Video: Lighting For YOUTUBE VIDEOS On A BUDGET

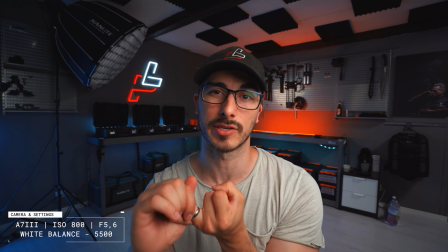492s
So increasing the power output of the light and decreasing the ISO and increasing the shutter of the camera makes the background look a little bit darker,
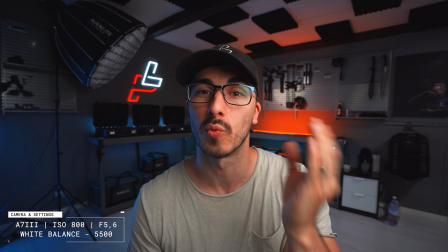501s
and it also gives our skin a less even light than what we had before. So let's just turn it back. So if you're in the beginning of your like YouTube career and you want to have something that is going to provide you with enough power for a longer period of time, and you want to have something that is going to be fixed, then this light is definitely something that you should go for. And if you want to invest a little bit more money into your lighting, then I would definitely go for something like this, which is the Nanlite Forza 300 together with a 90 centimeter softbox. And using that as our key lights is gonna look like this.
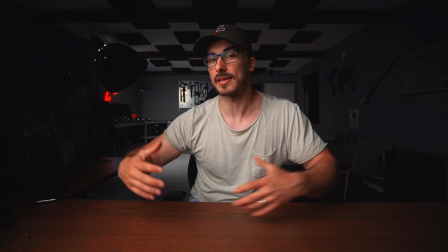536s
And this is gonna be better for like when you want to light a bigger surface area.
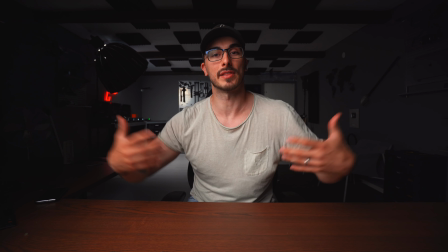542s
So say for example right now I'm sitting here and I want to have light on all of me instead of just my face,
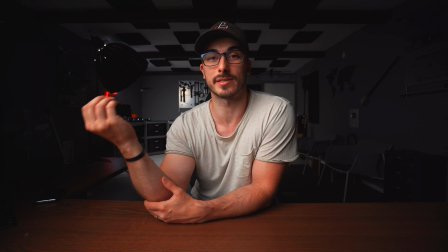548s
then this is gonna be a great softbox and a great light that you can use for that.
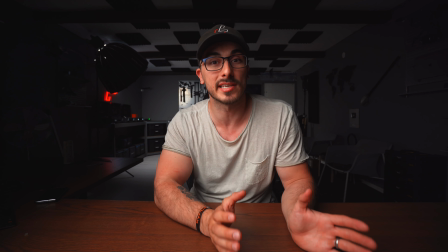551s
And since it's a 300 watt light, it's also gonna be really good whenever you want to record anything in slow motion.
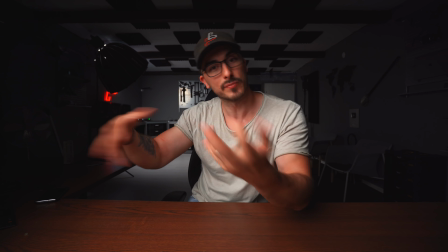557s
Maybe like product B-roll, or maybe some cool stuff where you throw things around, or maybe you do a cinematic B-roll sequence.
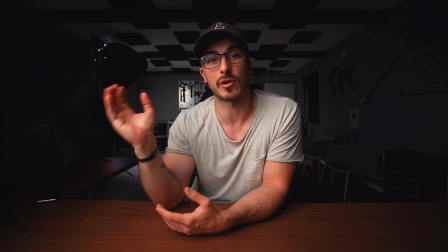565s
This is not gonna have any issues at all lighting up that sequence with sufficient light.
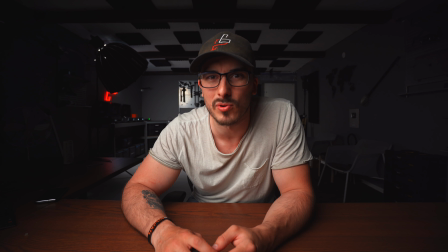571s
But I gotta say, the background looks really boring without all the lights on, so we're just gonna...
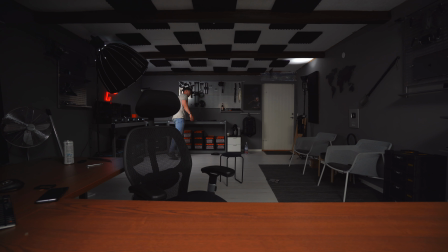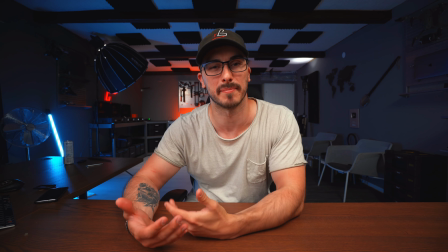581s
This looks so much better, right? I mean, like when you have a little bit of stuff going on in the background and a little bit of contrast between you and the background,
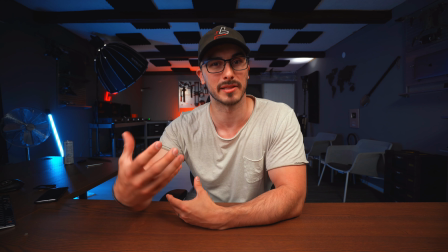590s
that is gonna make things pop a little bit more and feel a little bit more professional. Anyway, if you're interested in any of the gear that I used in this video, I'm gonna drop a link to each and every one of them in the description down below, so you can go there and set up your own YouTube studio, because it doesn't have to be expensive. And yeah, I really hope that you liked this video, and if you did, please do give it a thumbs up, because that would be highly appreciated. And if you haven't subscribed, it's gonna be right here if you're interested in that. But yeah, thanks so much for watching, and see you in the next video. Have a good one.